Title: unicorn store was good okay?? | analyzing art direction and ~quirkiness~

So going back to Kit for just a second, there's also a thing that I really love that they do with her outfits, which is she wears a lot of tennis skirts, like American Apparel-esque tennis skirts, but of course that's not conducive for a film because tennis skirts are notoriously short. They're kind of impossible to wear without showing your your butt at any point. The camera is like, you know, there's a lot of low angles.
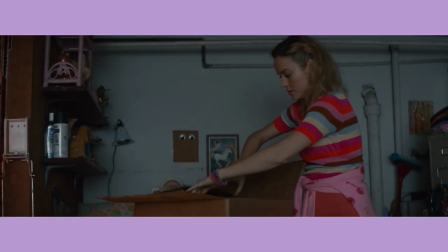So what I like that they do, they just put sweaters around her waist, which is just like an incredibly middle school thing to do. It really adds like dimension to her wardrobe and to her costume. So it's really interesting that they're mixing patterns in that way. So going back to Kit's character, kind of matching other characters, she meets this hardware store worker named Virgil who's going to help her build the stable for her potential unicorn. They get off to a rocky start, but eventually they develop a friendship, and it's so cute.
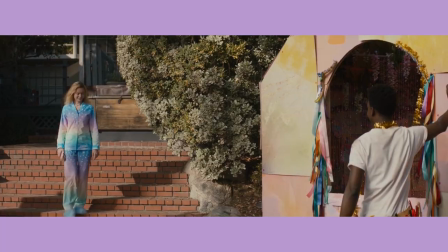I really like that they kind of start matching clothes eventually, and it's cute in a couple-y or a best friend way, but it matches their individual personalities.
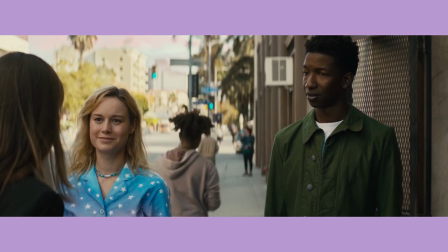Virgil is a lot more toned down, laid back, whereas Kit is a lot more loud and bombastic,
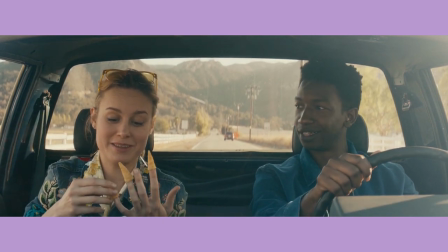I really like this jean jacket that she's wearing with all of the patches and pins on it because, like, that's the most loud way that you can wear a jean jacket. But also, like, in the movie, she's trying to move some hay.
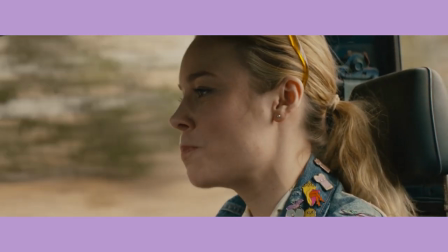Oh, I need, like, a jean jacket in order to do farm work. And then she picks the most just inconvenient piece of clothing that you could.
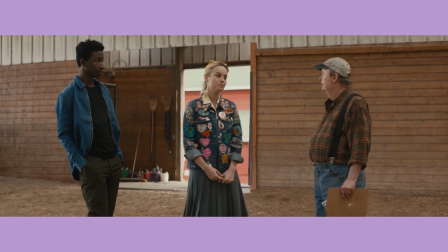Virgil is also wearing a denim overshirt in this scene. And they match, and it's cute. And similarly when she goes camping with her parents she's wearing a pair of denim overalls and also orange rain boots.
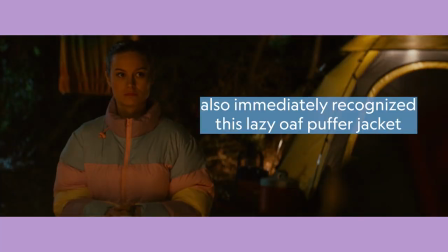It's almost like she's like this is something that you're supposed to do when you're going camping and then she misses the mark by like like 10-20%. Her outfit during the climax is probably the most incredible outfit that I've ever seen.
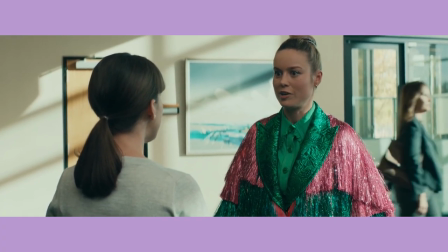Why are you in a costume? oh these are just my clothes it is a green jacquard suit with a tassel overcoat
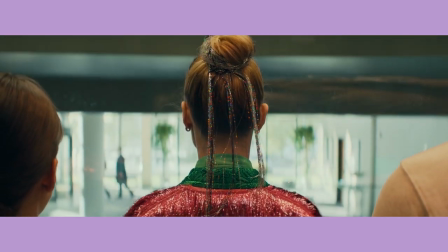she's also wearing tassels in her bun there's honestly so much I could say about this but like she's going to finally be herself at work and being herself at work means wearing
this just wild suit and honestly I was just so here for it like it's a really good character moment in which like she decides like okay I'm going to use this opportunity to really show them who I am lastly I wanted to talk about when she's finally able to see whether or not the unicorn she's about to be sold is real she's wearing a pair of pajamas
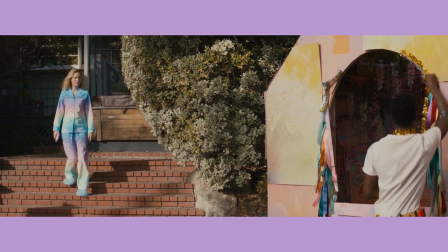with fuzzy slippers and kind of like pastel gradient rainbow color it is maybe the second wildest uh outfit that she wears in this film the colors that
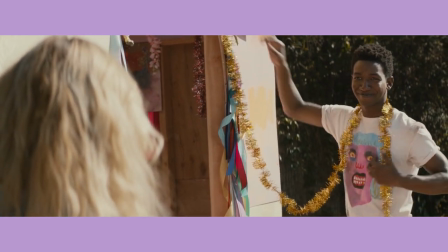she wears complements the colors that virgil is wearing that the salesman
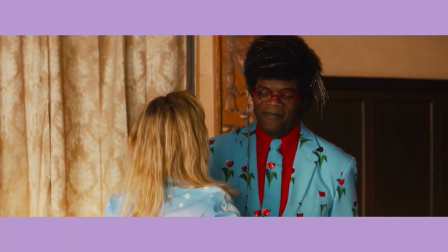is wearing and it really just proves that like there are people out there that will accept her and that's that's what she wanted um from the beginning the next i'm going to talk about production design in general a lot of it speaks for itself when she goes to the office.
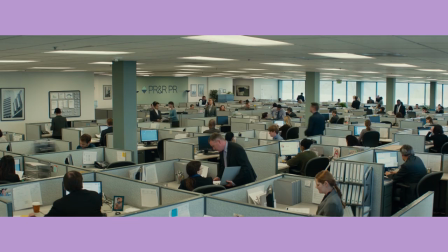It is big and gray and she feels lost.
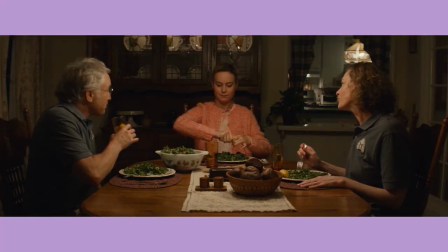Her parents' home is brown and boring and she feels out of place. Her own place within the basement has kind of her colorful
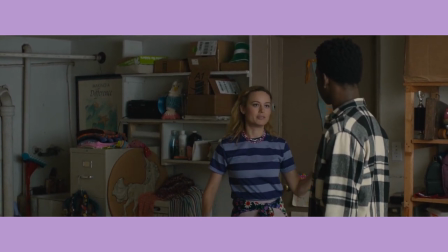paintings but also is mostly brown and gray because she feels out of place.
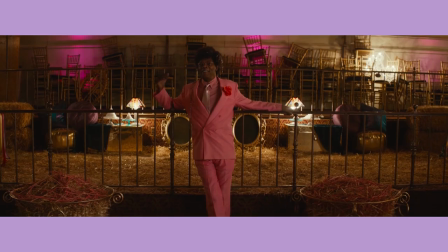But what What I really like is the store. It's basically just this big warehouse. There are lots of regal elements, lots of gold and white, just to be like, okay, you're getting a unicorn and this is going to happen.
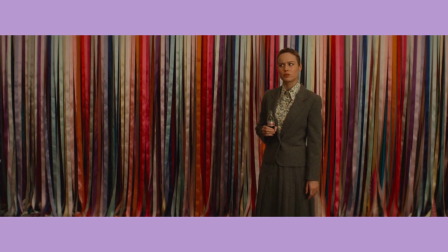There are also rainbow motifs throughout.